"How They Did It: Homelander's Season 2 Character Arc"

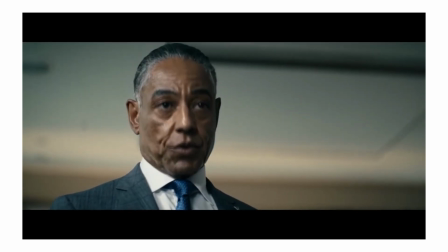And shortly after, the episode doubles down on this by having Homelander become completely invalidated by Mr. Edgar during their confrontation.
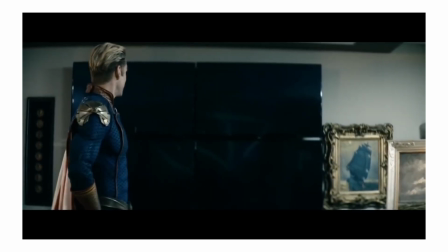Initially, Homelander attempts to reassert control over the situation by saying he'll just up and leave Vought.
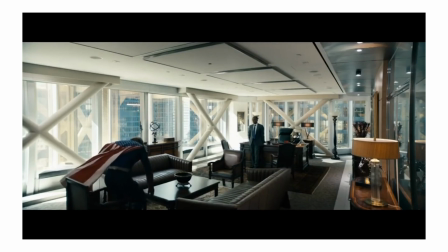My contract's up, end of this year. Maybe it's time I move on.
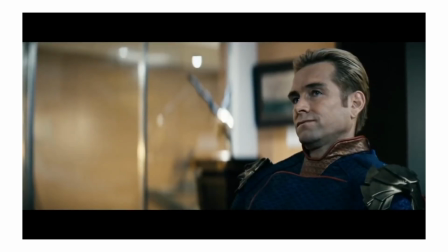He revels in the idea that he is Vought's greatest asset, giving him all the control in the situation.
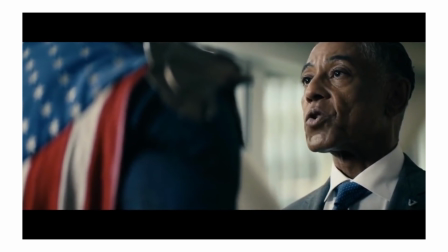But Edgar completely shifts the dynamic, basically signaling to Homelander that he has no true power in the negotiation.
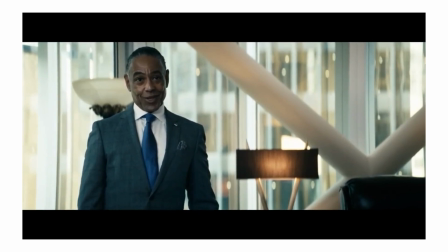That you are under a misconception that we are a superhero company. We are not.
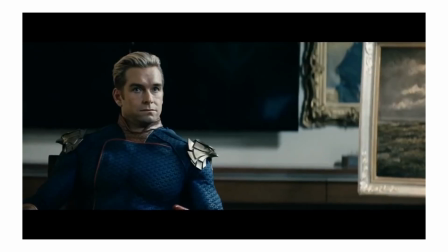What we are, really, is a pharmaceutical company. And you are not our most valuable asset.
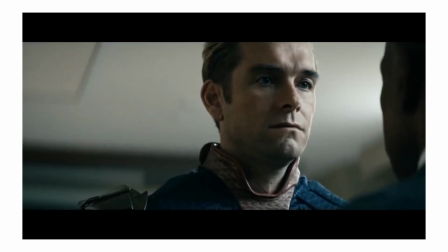The worst part is that Homelander used himself as a bargaining chip,
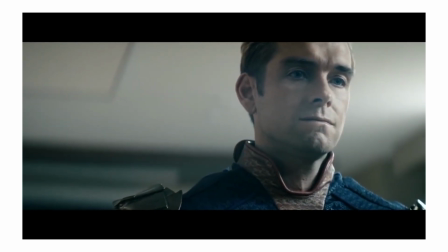which means the loss of the negotiation makes Homelander himself feel worthless.
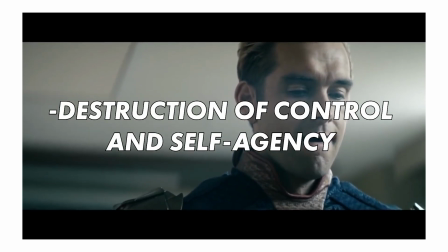This is the first major destruction that his character faces. His entire identity is tied up in Vought.
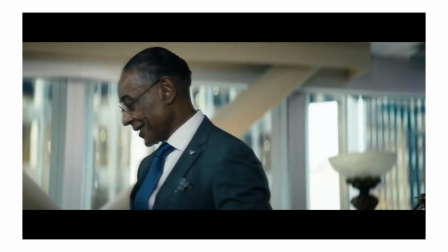His safe space is knowing that he is important to them.
No, no, Stan. I am Vaught.
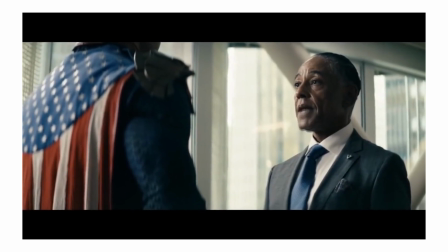By having this taken away from him, he is completely left out of his element.
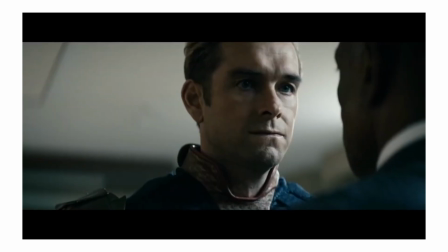And in a great move of storytelling, the writers chose to instantly show Homelander doing whatever he could to fill that hole caused by his lack of control and agency.
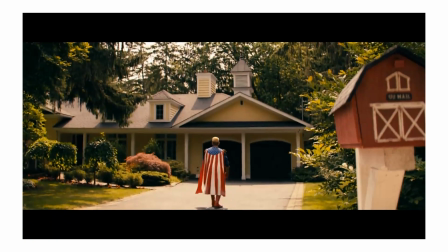This is why he goes to visit Becca and Ryan, a place where he has unquestioned control.
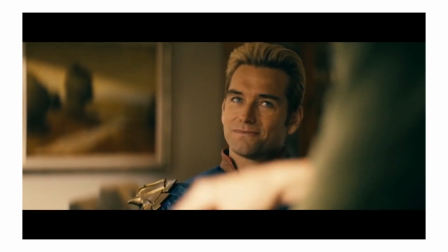But keep in mind, Homelander's arc throughout the season isn't singularly based in destruction and rebirth.
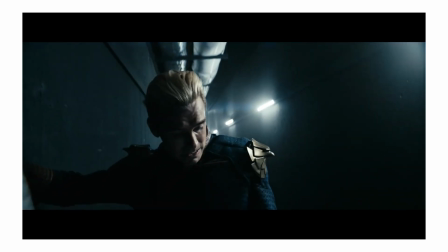If that were the case, he would experience no character progression, meaning stagnation and no personal growth.
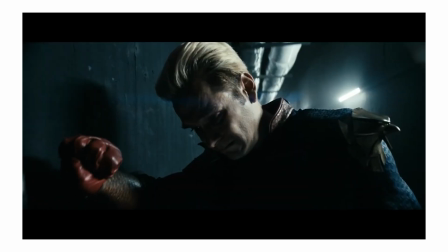Alongside the plotline of destruction and rebirth,
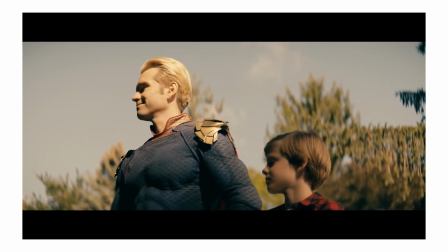the writers used the addition of Ryan in Stormfront to elicit aspects of Homelander that we viewers haven't seen before.
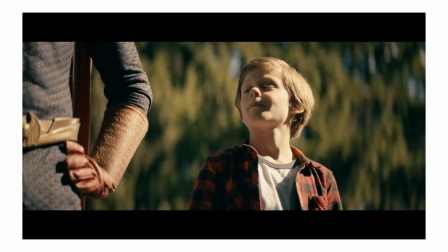Let's start with Ryan, and we can touch on Stormfront later.
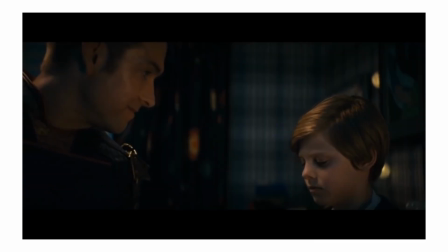Homelander's relationship with his son, even early in the season, allows viewers insight into a new, genuine side of his character.
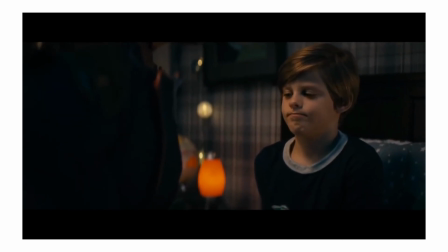We get a glimpse into his wants and needs and outlooks.
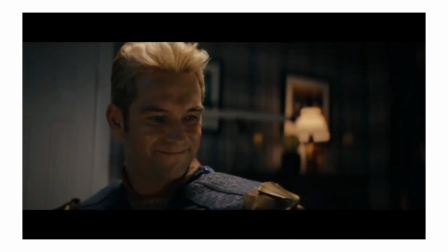Why this is so impactful on a character level is because it gives justification for why Homelander is so invested in Ryan,
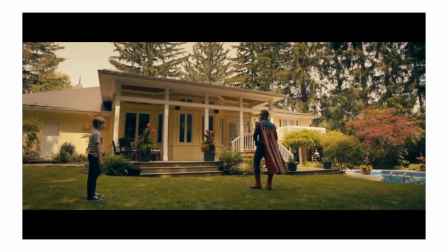while also giving more context to the past. Homelander admits that he has felt isolated because of his superiority.
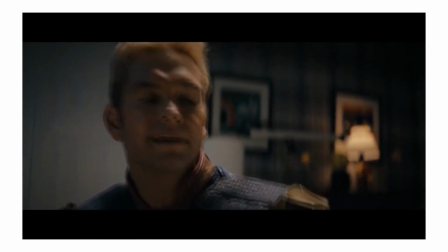See, sometimes it's hard,
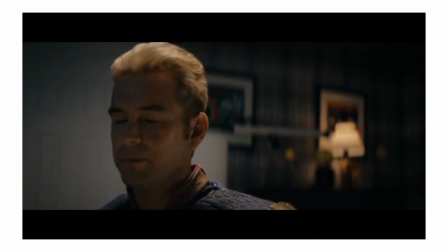Ryan, being superior to every single other person on the planet.
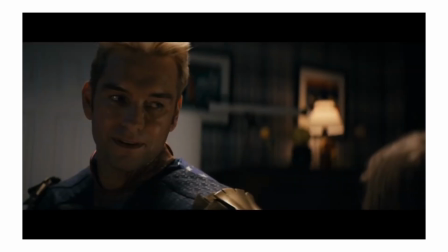It's isolating.
Of course, this isolation probably stems from a deeper subconscious level of him being literally isolated as a child,
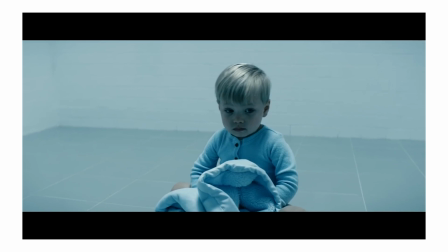but it does give an interesting window to decode Homelander's actions in the past, present, and future.
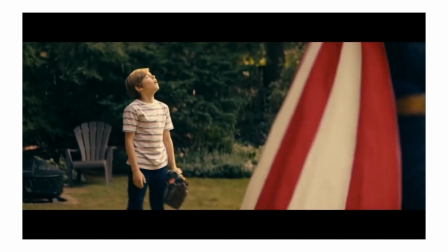Homelander has the power to do nearly anything he wants, but what he actually desires is to feel accepted and close to others.
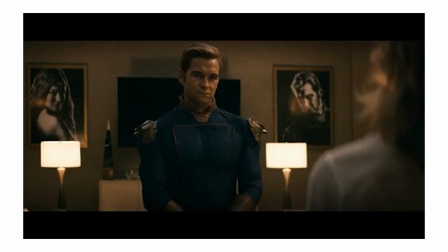Homelander, above all else, wishes to be understood and cared for.
Have I not been paying enough attention to you?
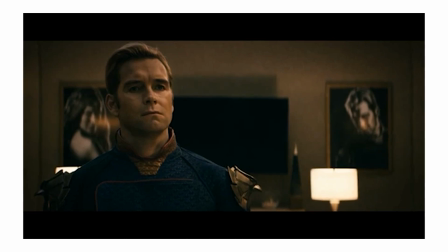Are you lonely?
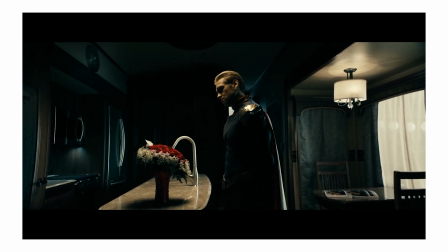The only problem is that he is so emotionally stunted and scarred that he doesn't know how to forge actual bonds with others, even though he craves it so deeply.
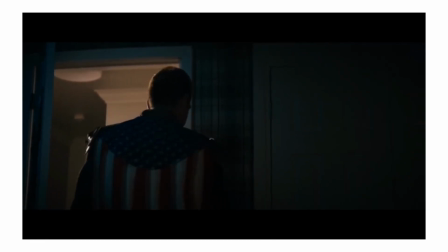I mean, the scene ends with the most blatant example of his social disability that you could imagine.
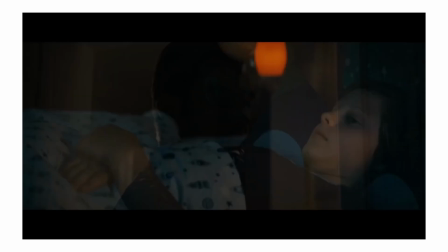I love you, son. Now, can you say it back? Oh, I love you, too.
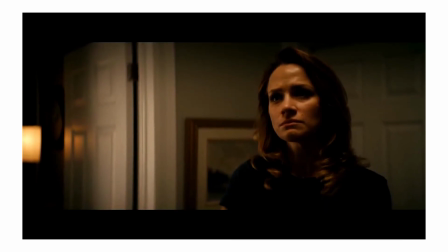This is nice.
And the scene immediately following this shows another reason why Homelander is so invested in Ryan.
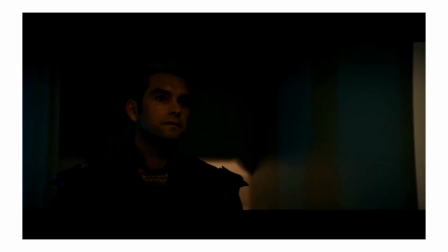Projection.
How do you think he's going to feel when he finds out that you've lied to him this whole life? He's going to be happy?
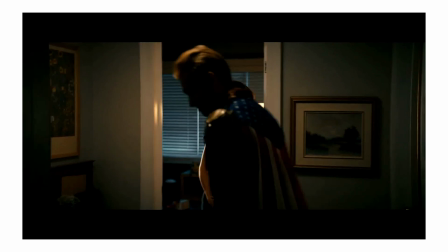Pretty prison?
Homelander has emotionally substituted himself into Ryan's current position,
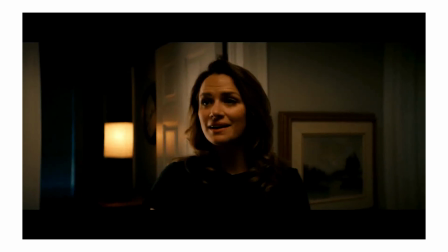and is doing everything he can to have Ryan avoid going through what he went through as a child.
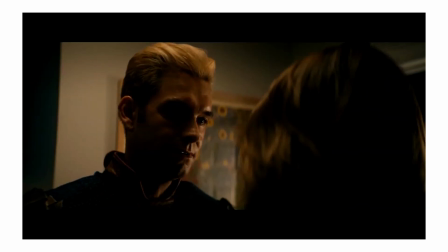Though presented in a different way, this is still an attempt of Homelander wishing to exert control,
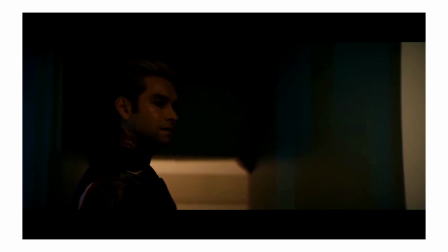but in this situation, it is directly tied to making up for his lack of control as a child.